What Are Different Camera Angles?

Hi everyone, Brennan from Practical Matter Films here, and today we're going to go over some different camera angles that you can use in your own videos. Some of the slides that we have been used in one of our previous videos called How to Frame Your Narrator, and we have the link to that one in the description down below for you. So without further ado, let's get right to it, and here are some fancy camera angles that you can use in your own videos.
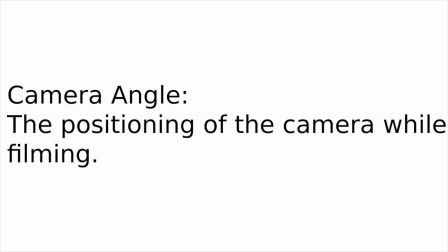0:24 I think the best way to start off discussing camera angles is to just define what a camera angle is in the first place. A camera angle could be defined as the positioning of the camera while filming.
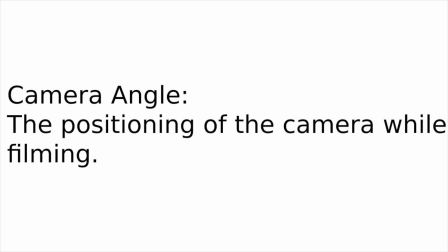0:38 As mentioned previously in our video, How to Frame a Narrator, there are three basic camera angles.
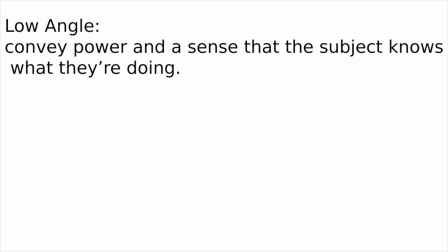0:44 There's a low angle, where the camera is placed in a position looking up at the subject.
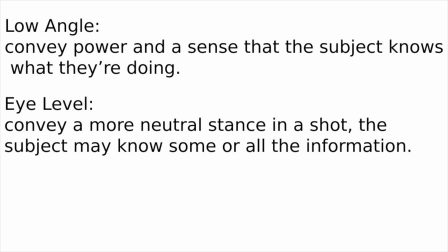0:49 The next is eye level camera angle, where the camera is essentially eye level with the subject.
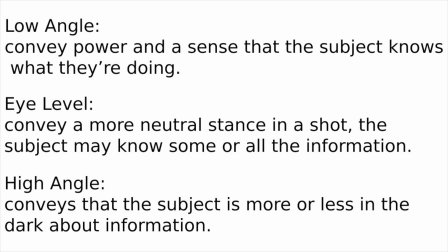0:55 The third most basic angle is the high angle, where the camera is looking down at the subject. There are three additional angles I would like to cover here, in addition to the basic three.
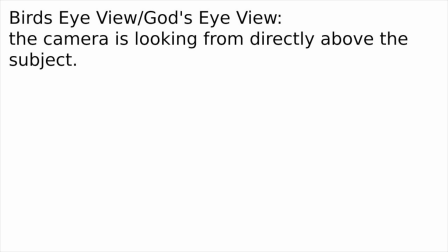1:06 The first is a bird's eye view, or sometimes called God's eye view. This is when the camera is looking from directly above the subject. The next angle is the worm's eye view.
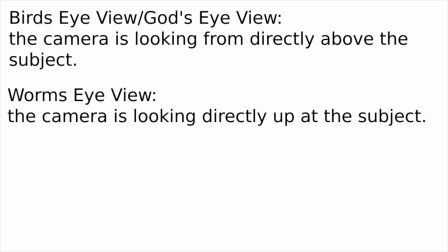1:19 This angle is when the camera is looking directly up at the subject. As you may have inferred, bird's eye and worm's eye are completely opposites here.
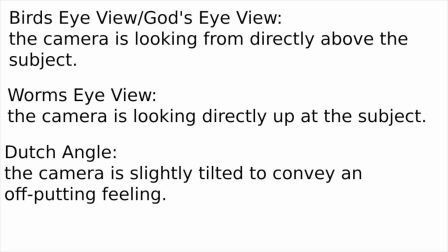1:28 The third and final angle we will be covering in this video is Dutch angle. The Dutch angle is when the camera is slightly tilted to convey an off-putting feeling as though something isn't right. For the purpose of these demonstrations, a chess piece will be used as the subject for the camera angles.
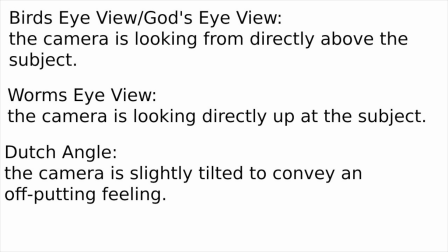1:47 With that said, let's get into the demonstrations. The first shot we are looking at is a low angle.
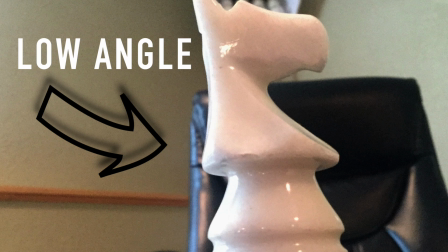1:55 Notice how the camera is looking up at the subject.
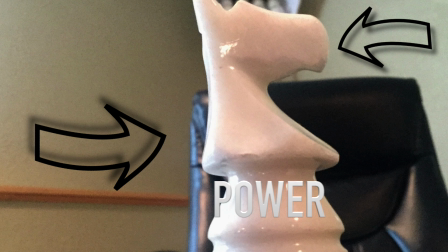1:57 Low angles typically are a way to convey that the subject holds some sort of power, because through the shot, the audience is looking up at the subject by way of the angle.
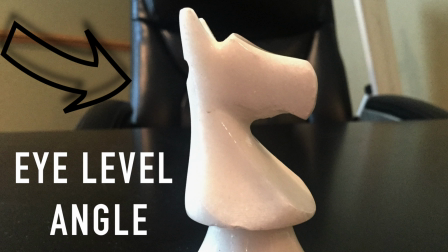2:06 Now, we'll move on to the eye level angle. This is perhaps the most standard angle used in film. It's pretty self-explanatory, as the angle essentially presents the subject at eye level.
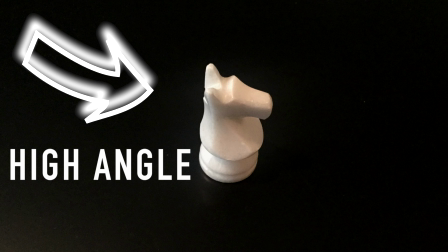2:17 The third angle we'll go over, and the last of the three basic, is the high angle.
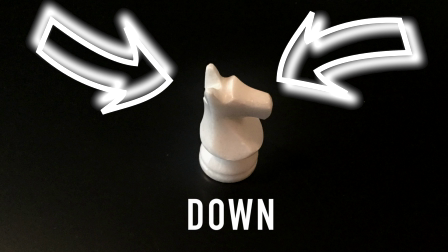2:24 Notice how the camera is looking down at the subject. Typically, this angle conveys the subject being in a position of less power.
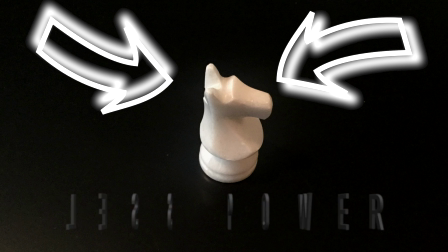2:32 As the camera looks down at the subject, so does the audience. Now moving on to the additional three angles, we'll start with a worm's eye view.
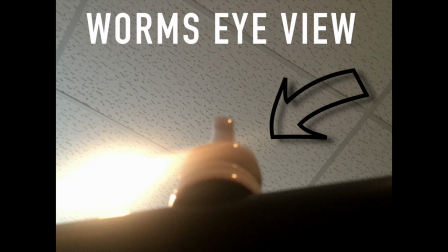2:40 You'll notice that this angle is looking straight up towards the ceiling, looking down flat on the floor and looking up at someone that was standing near you.
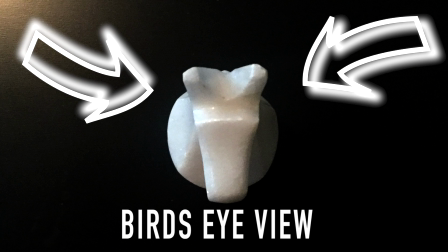2:48 Going to the bird's eye view, you'll notice that this angle is looking down directly at the subject. This angle is sometimes used to show the audience more information that the characters presently know, which can raise the tension in many situations.
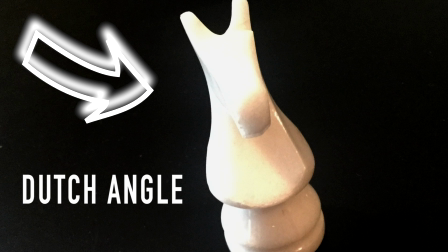3:03 Now on to the final angle we will be covering in this video, the Dutch angle. You'll notice at this angle, the camera is slightly tilted to one side.
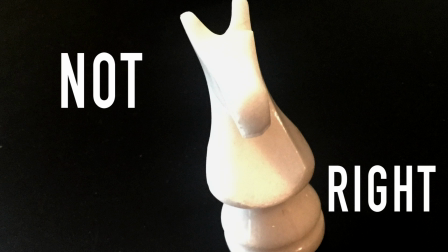3:11 This is a visual cue to show that something is not right. Dutch angles are typically paired with an eye level angle.
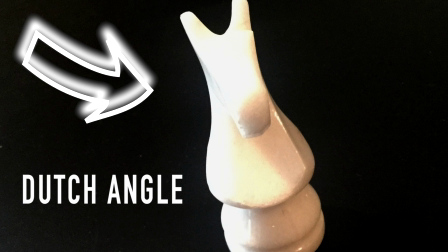3:17 But if you want to mix things up a bit, you can combine a Dutch angle with either a high or low angle as well. This is just one of the ways that you can be more descriptive in your scene. Well, that brings us to the end of the video, and I hope you found it pretty helpful and pretty enjoyable at the same time. We'll see you again, and please leave us a like and a subscribe. Bye bye!